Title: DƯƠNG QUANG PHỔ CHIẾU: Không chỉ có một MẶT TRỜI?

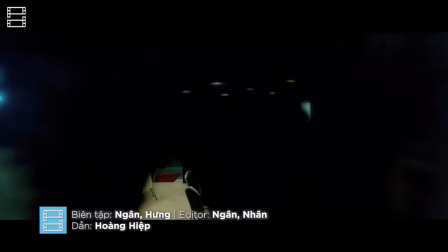[0:00]
11 đề cử và 4 chiến thắng tại giải thưởng Kim Mã danh giá của Đài Loan,
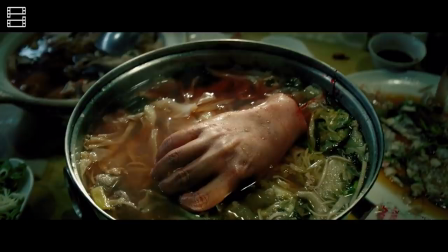[0:04]
cái tên Ơ Săn hay Dương Quang Phổ Chiếu của đạo diễn Trung Mạnh Hoành là tác phẩm đã gây tiếng vang mạnh mẽ với giới phê bình điện ảnh cả phương Đông lẫn phương Tây thời điểm
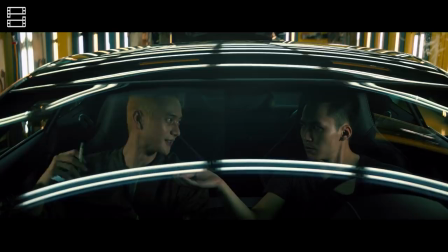[0:13]
bấy giờ. Từ biến cố của một gia đình chỉ 4 người, phim vẽ ra bức tranh tựa như một xã hội thu nhỏ, nơi ranh giới giữa đúng và sai, tốt và xấu thật mong manh,
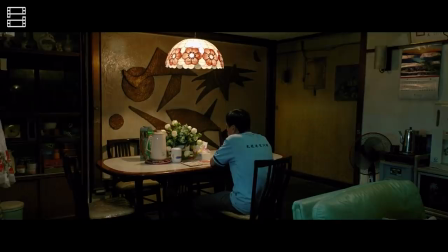[0:22]
nơi tình yêu thương và tin tưởng là một vật trang trí xa xỉ trong một căn nhà chật hẹp.
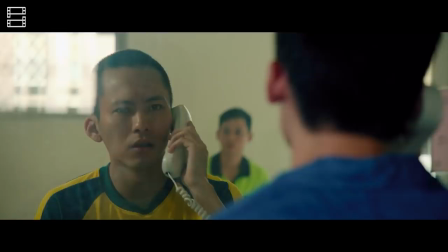[0:27]
Trần Kiến Hào và Trần Kiến Hòa là hai anh em ruột nhưng đối lập nhau hoàn toàn.
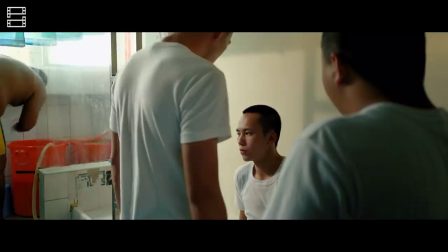[0:31]
A Hào bảnh bao, nhẹ nhàng với tương lai sáng lạn trước ngưỡng cửa trường y, trong khi người em trai vừa bị bắt giam vì tội hành hung.
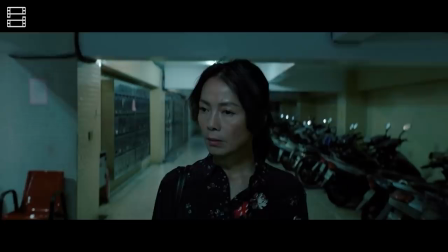[0:38]
Gia đình họ Trần bắt đầu đảo lộn từ đây khi người cha nhất quyết từ mặt A Hòa, còn người mẹ thì hay tin A Hòa đã làm bạn gái có bầu.
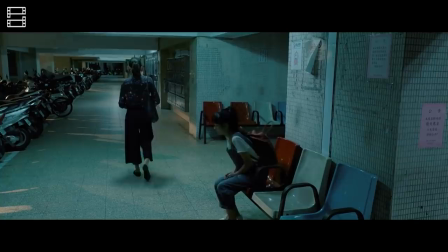[0:46]
Những biến cố cứ thế tiếp tục dắt tay nhau gõ cửa căn nhà nhỏ này,
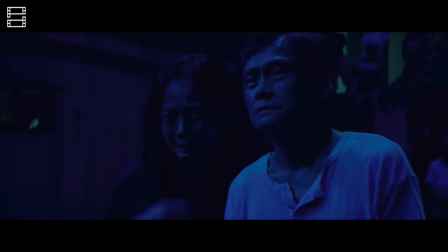[0:49]
khi họ không chỉ phải giải quyết hậu quả mà A Hòa gây ra mà còn phải đương đầu với những sự thật đau thương và khó chấp nhận.
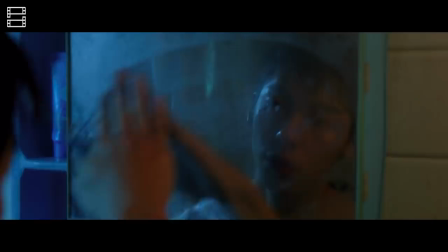[0:55]
Trong gia đình ấy, mỗi thành viên đều là một đại diện của những vấn đề xã hội khác nhau, của những khó khăn mà mỗi thế hệ phải đương đầu để tồn tại và để được hạnh phúc.
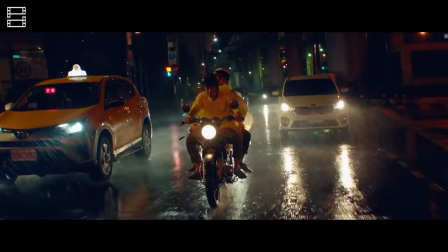[1:04]
Nhưng cá thể ấy đã phải trải qua những gì, nhân vật của họ đã phải trưởng thành và phát triển ra sao, tất cả sẽ có trong video ngày hôm nay.
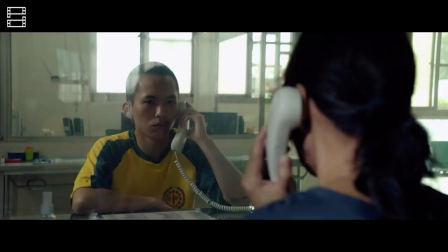[1:11]
A Hòa là nhân vật trung tâm của phim, cũng là người có hành trình phát triển tâm lý rõ rệt nhất.
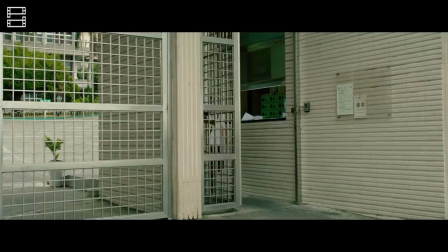[1:17]
Những thay đổi bên trong A Hòa đến từ từ, từng bước một. Người xem cảm nhận được sự biến chuyển ấy thông qua vô số khoảnh khắc nhỏ trong phim.
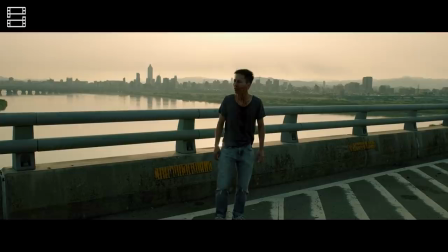[1:25]
Sau đây, hãy cùng mình điểm lại những cảnh quan trọng nhất đã đánh dấu sự thay đổi của con người A Hòa,
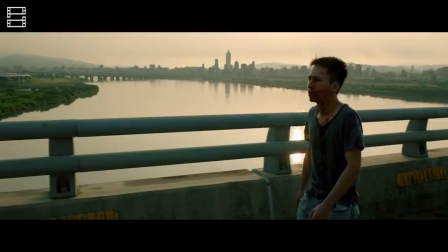[1:30]
để chúng ta có một cái nhìn sâu hơn về thế giới nội tâm cũng như quá trình phát triển của nhân vật này.
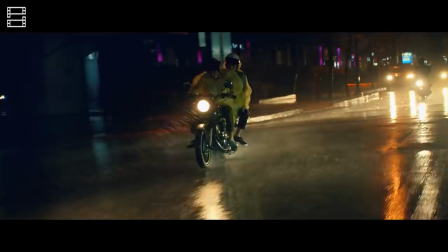[1:37]
Cảnh mở đầu phim đã mang chúng ta về khoảnh khắc đã thay đổi cuộc đời A Hòa mãi mãi.
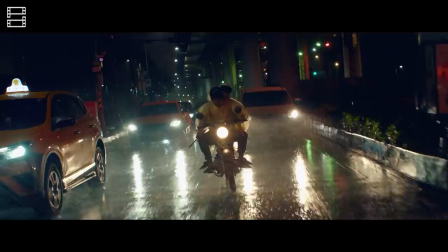[1:41]
Tuy phân cảnh này chỉ kéo dài 2 phút nhưng đã gây sốc cả về mặt nội dung lẫn hình ảnh, cuốn hút người xem và câu chuyện ngay lập tức.
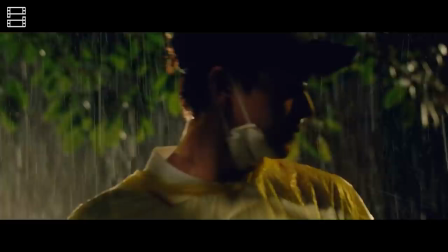[1:48]
Lối biên tập nhanh và đứt quãng với 13 cảnh quay và 12 cú cắt tái hiện lại tội ác của A Hòa và thái đầu trong một đêm mưa tầm tã.
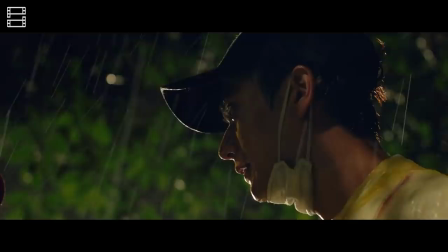[1:55]
Độ dài của các cảnh ngày một tăng, bắt đầu với một cảnh chỉ kéo dài 3 giây ngắn ngủi, sau đó là 5 giây, 7 giây rồi lại 10 giây.
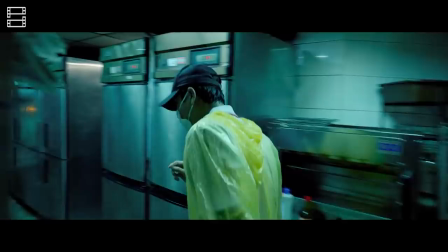[2:03]
Trong khi khoảng trống giữa chúng lại giảm dần, tạo nên tiết tấu dồn dập đến những giây phút quyết định, cú ra tay của thái đầu.
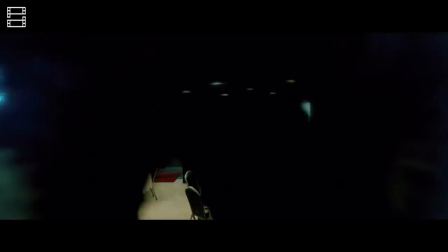[2:10]
Lúc này, thời lượng của các cảnh quay được rút ngắn trở lại,
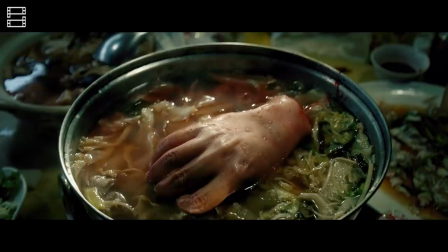[2:13]
kết hợp với những cú cắt dồn dập khiến nhịp thở của người xem dường như cũng trở nên gấp gáp hơn trước cú sốc trên màn hình.
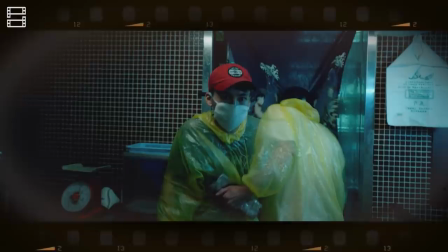[2:19]
Hãy để ý, cảnh duy nhất mà chúng ta được thấy rõ gương mặt của A Hòa chỉ dài đúng 1 giây đồng hồ là cảnh ngắn nhất trong toàn bộ 13 cảnh quay mở đầu phim.
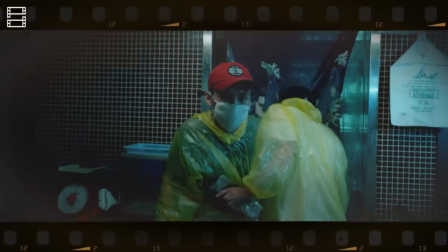[2:27]
Sự xuất hiện ngắn ngủi này với biểu cảm thẫn thờ của A Hòa cho chúng ta thấy rằng cậu có ít tiếng nói thế nào trong giây phút quyết định cuộc đời của một con người. Nhân gian vô thường, đôi khi chỉ cần một hành động sai lầm để đẩy số phận con người vào những ngã rẽ đen tối.
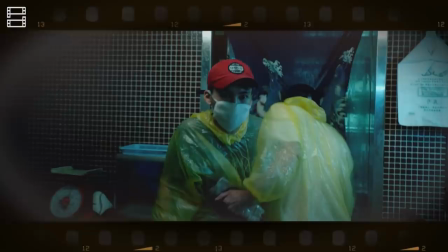[2:41]
Trong trường hợp của A Hòa, thậm chí cậu còn chẳng có được quyền quyết định trong khoảnh khắc trọng đại ấy.
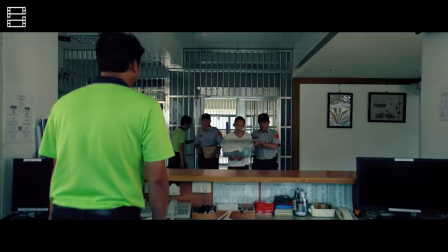[2:46]
Sau tội ác tày trời, hình phạt cho A Hòa là 18 tháng trong trại giáo dưỡng.
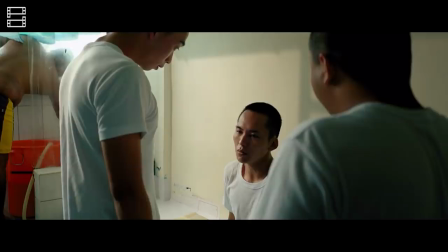[2:51]
Đó chính là nơi đánh dấu những biến chuyển mạnh mẽ nhất bên trong con người A Hòa, hướng cậu đến một cuộc đời lương thiện.
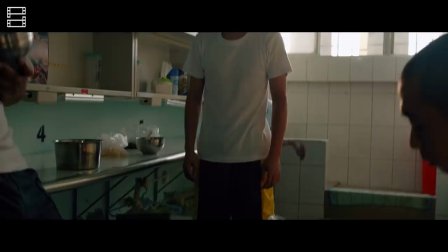[2:56]
Có 3 cảnh tối quan trọng cần được nhắc đến trong 5 tháng ngục tù của A Hòa. Sau đây, mình sẽ điểm qua lần lượt.
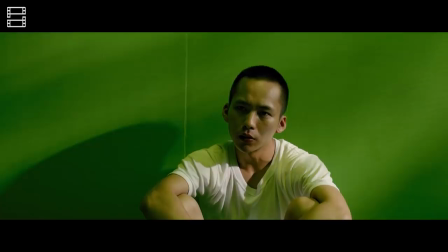[3:02]
Trong ngục giam.
Đừng ngồi ở bên bên hảo hồi chứ mà.
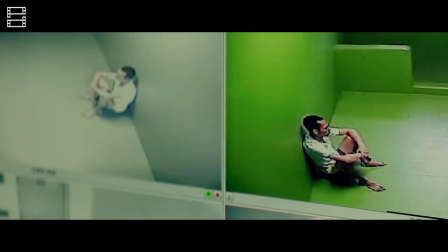[3:11]
Đầu tiên là cảnh trong căn phòng biệt giam, nơi A Hòa được đưa đến sau khi nổi loạn vì cái chết của anh trai.
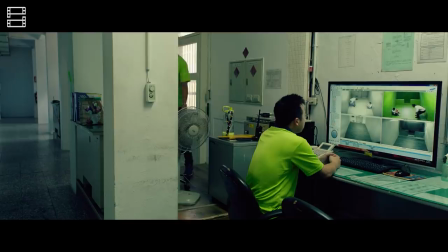[3:17]
Yếu tố đầu tiên đập vào mắt người xem trong phân cảnh này chính là màu sắc. Màu xanh lục thường được gắn liền với sự ghen tị và đố kỵ.
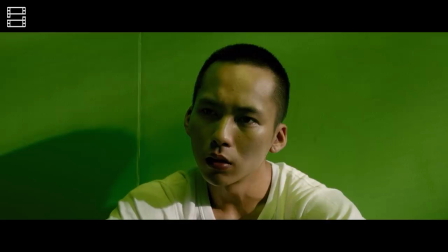[3:24]
Cảnh này cho người xem được nhìn sâu hơn vào mối quan hệ giữa hai anh em A Hào và A Hòa.
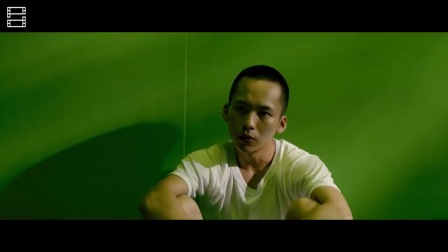[3:28]
So với người anh trai Trần Kiến Hào nổi bật, giỏi giang và được mọi người yêu quý, thì A Hòa lại luôn cảm thấy mình thấp bé và kém cỏi. Cụm từ lợi hại mà A Hòa sử dụng mang đầy sự ghen tị, ghét bỏ, thậm chí còn trách móc cho A Hào,
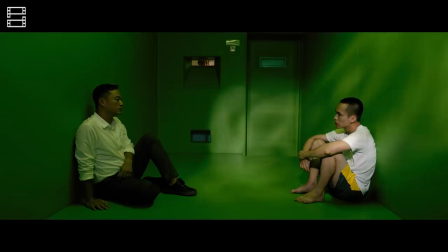[3:41]
thể hiện rõ những mặt cảm xúc tiêu cực mà cậu đang cảm thấy lúc này sau hành động tự sát của anh trai. Tuy nhiên, đâu đó trong sắc thái của lời nói của A Hòa, chúng ta còn thấy được tình cảm và sự ngưỡng mộ của cậu dành cho người anh của mình.
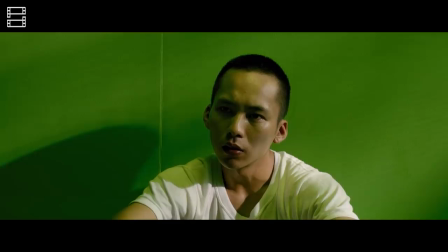[3:53]
Tại thời điểm đó, cậu nói rằng mình sẽ không bao giờ có thể trở thành một người tốt đẹp như A Hào.
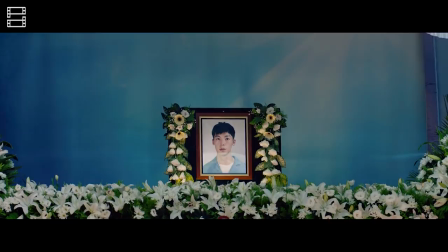[3:57]
Nhưng đây cũng là khoảnh khắc mà cậu nhận ra rằng người duy nhất còn ở lại đây chính là mình, không phải là người anh đẹp trai và tài giỏi kia.